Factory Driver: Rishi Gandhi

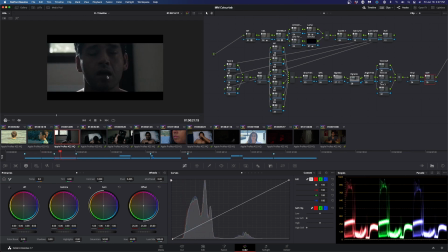(12:18)
And sort of like the next major thing I end up doing within Resolve is that I start working with Windows to reshape a lot of those shots that were underexposed and needed a lot more work than the time they were given on set.
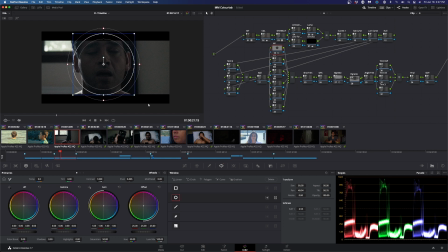(12:34)
Sometimes mistakes happen and you just have to do your best to roll with them. And in the case of this one shot here, I'm just trying my best to brighten it up and make it look a little nicer.
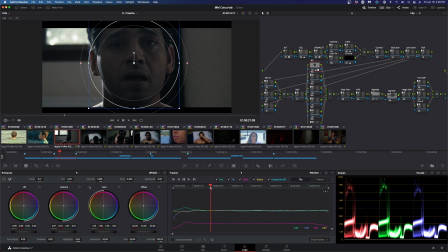(12:44)
Everything that has been done in Colourlab in terms of like the look design, in terms of shot matching, happens relatively quickly compared to this stage where I'm really just focused on shaping the image to look as good as possible.
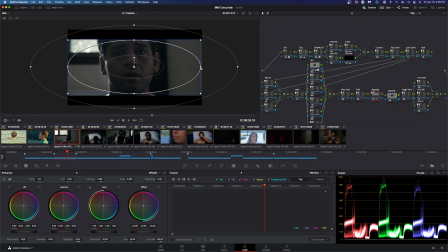(13:02)
Normally I'm kind of a risk-averse person when it comes to using fairly new tool sets on a project without many other people having used it, and I'm really glad I took the risk with it, because as a creator that does a lot of work on his own, you know,
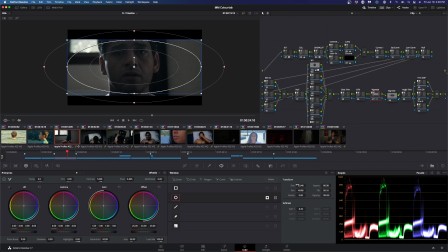(13:20)
even though I work with other very, very talented people, a lot of the onus of my own projects end up being on me. Having something that makes things a little faster and gets me away from the technical and more to the creative is always welcome. And using this combination of tools, I feel, has been really useful for me.
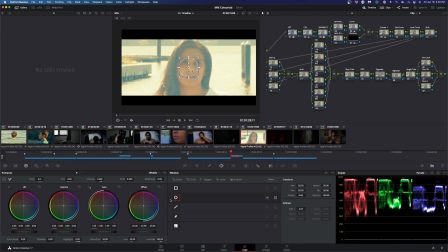(13:38)
A lot of this particular phase is going to be shaping the image more, going into more detail work.
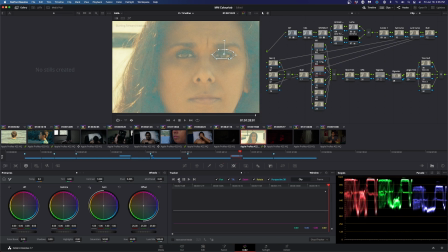(13:45)
One of the best parts of this process is that you basically have a second chance to make things even better. And, you know, whether it's the color or making something particular in the image pop more than it popped in the original camera image,
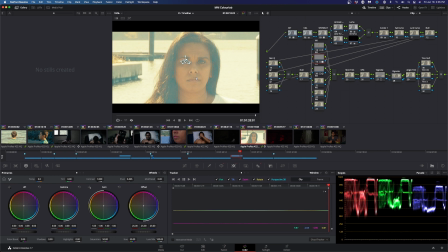(14:00)
you're giving yourself a chance to mold the image even more to what you want, towards your own vision.
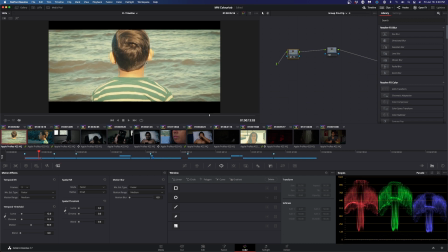(14:05)
So typically once I'm done shaping the image and I've denoised it, I start working in some grain.
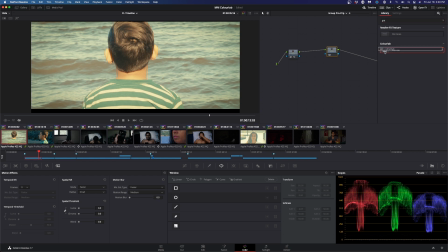(14:12)
And for Mater Mortis, I actually ended up using Grainlab for the whole film.
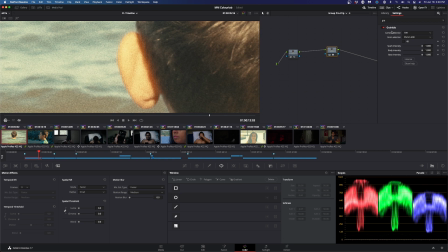(14:16)
The really lovely part about this particular tool is that it gives me control over the highlights, mids, and shadows in terms of how much grain I want in that.
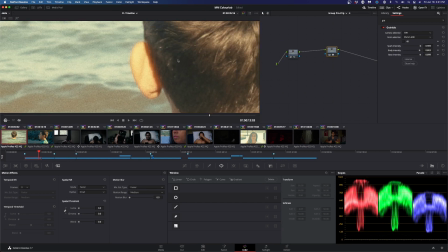(14:27)
And this being a horror film, I want to have a good amount of grain reflect kind of the rough feeling of the whole film.
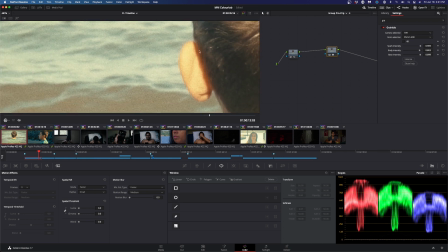(14:36)
Not just from a technical standpoint, but I feel it brings in a certain emotional feeling
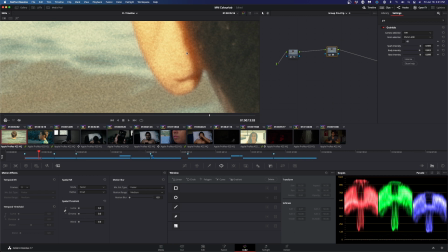(14:42)
to the image that it wouldn't have had without kind of like a very nice organic grain. And yeah, this ends up being just the final part of shaping the image of Mater Mortis.
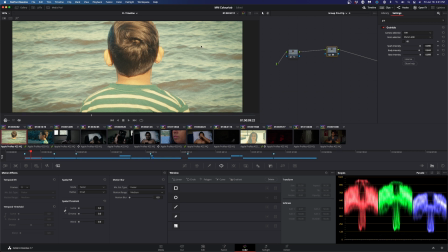(14:53)
So more or less, that's how I was able to use Colourlab, Look Design, and Grainlab alongside Resolve to help me shape this film. So that's how Colourlab, Grainlab, and Look Designer helped me work faster, experiment more, and keep things creative to achieve the final look of Mater Mortis. We'll end here with a preview of the few scenes we ran through this presentation. Thank you very much, and enjoy.